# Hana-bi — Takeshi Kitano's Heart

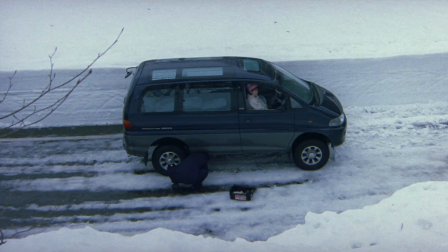The chosen scene may be found at 1 hour 20 minutes. Nishi and Miyuki are stuck in the middle of a road covered with snow.
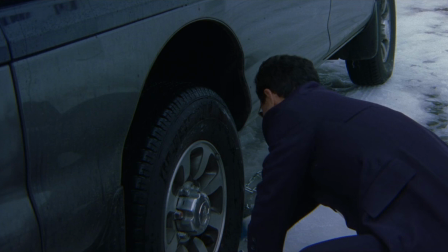He's spitting snow chains to the tires, while she is sitting at the driver's seat, ready to accelerate when required.
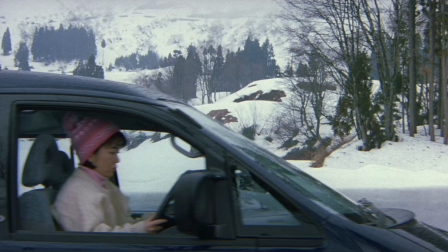At Nishi's signal, his wife releases the brake, but can't shift the gear, ending up with crashing Nishi's hand.
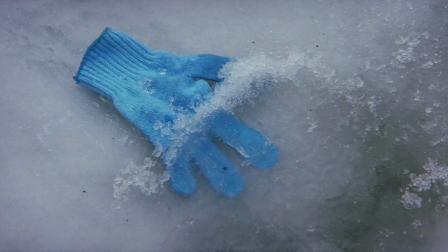Kitano structures this moment through three simple shots and a final detail that exhibits half a glove immersed in the ice layer.
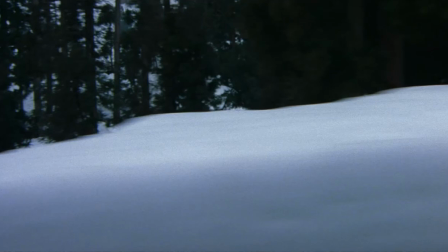The following shot, belonging to another scene, displays the two protagonists' car on the road as well as Nishi complaining about his sore hand.
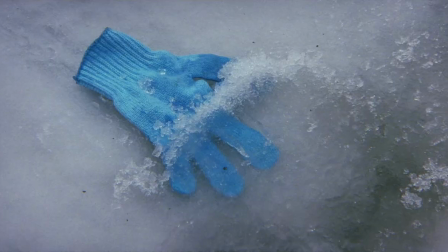Once again the action is omitted and what's left is represented by the final result, a simple squashed glove.
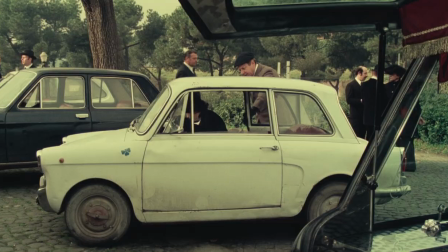This solution is definitely comical in a subtle way indeed.
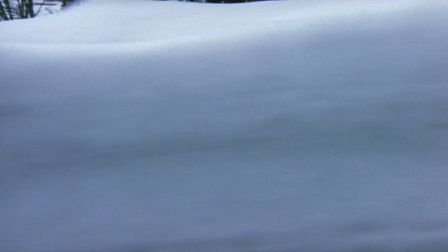We, the audience, would have expected Nishi roar from the pain or Miyuki regretfully cry.
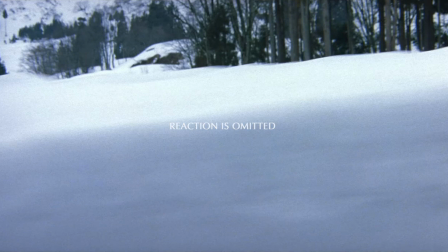Instead, we're taken to a further moment since any reaction got omitted.
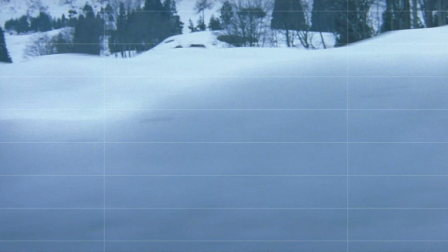The cutting performed once again confirms the distance Kitano wants the spectator to feel from the main character, towards whom any emotional bond is denied.
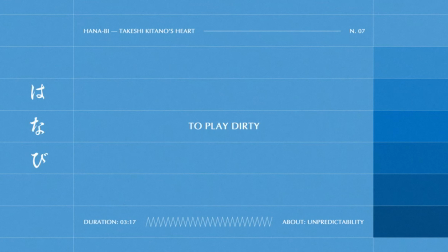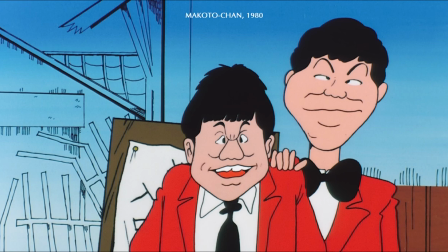The last example provides a whim of Kitano's more than a talent of his. Kitano enjoys fooling his public.
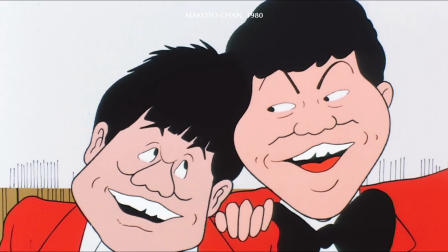Let's do it here, let's do it!
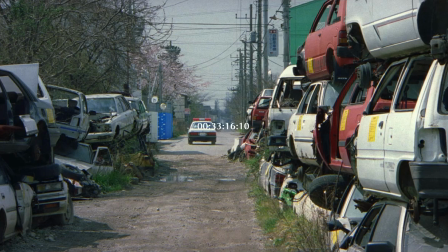The proposed scene starts after 33 minutes from the beginning of the film and shows Nishi looking for a car in a car dump.
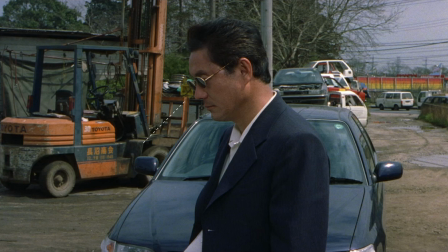In the first shot, the protagonist, looking downward, is portrayed by a medium shot. A cat follows.
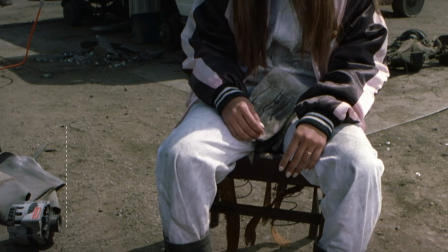A pair of top-down shots, boots, puts out a cigarette. The movie camera slowly tilts upwards to finally show half a figure of a girl.
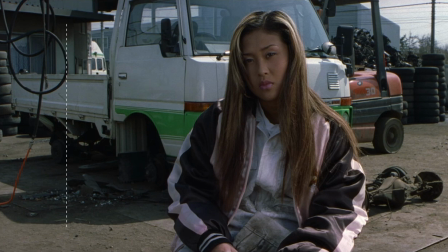At this point, the traditional grammar where the object of focus follows the off-screen look leads us to think that the scene we just watched was a point of view of the character,
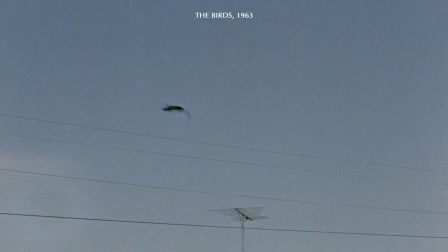a hypothesis also reinforced by the camera's movement simulating that of a bottom-up gaze.
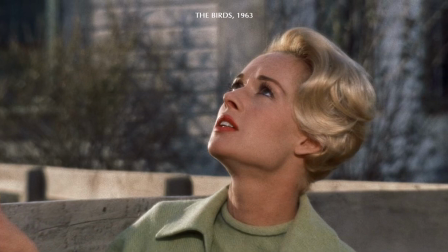The audience is used to decode such a conventional language established over years and years of history of film.
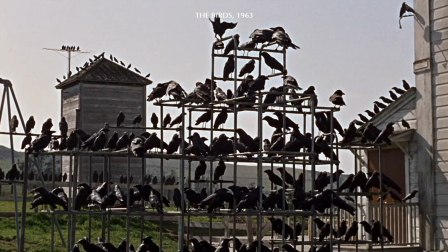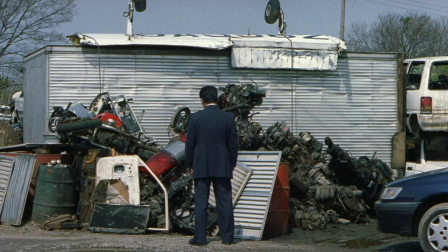Kitano plays his last card that surprises us all, showing Nishi from behind, through a white shot, staring at a wreck build-up.
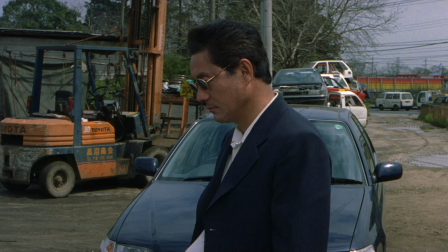The spectators are now demanding more effort and pulled out to mentally rewrite the plotline, which they misunderstood at first.
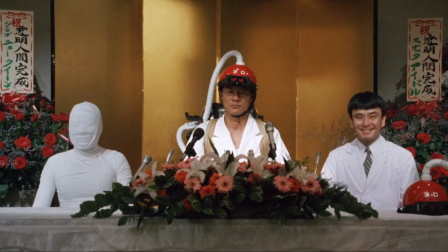The setting's geography finally becomes crystal clear, although the director's strategy has played dirty all along. What is the purpose behind the camera movement that first expressed a specific situation and eventually overturned it with a four-way cut?
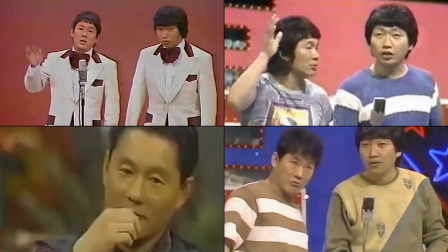No directions essay will provide an answer. The explanation can only be found in the biography of the author, who just couldn't resist such a joke.
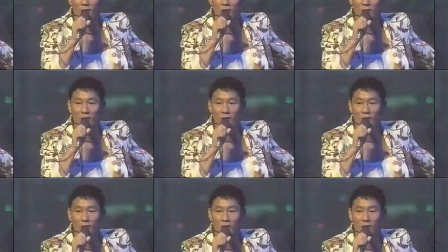Perhaps he was trying to remind us, in case we forgot, that we will never be able to anticipate beat Takeshi Kitano,
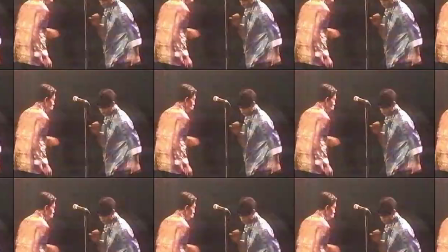nor should we, even within the quietest context of his, let down our attention.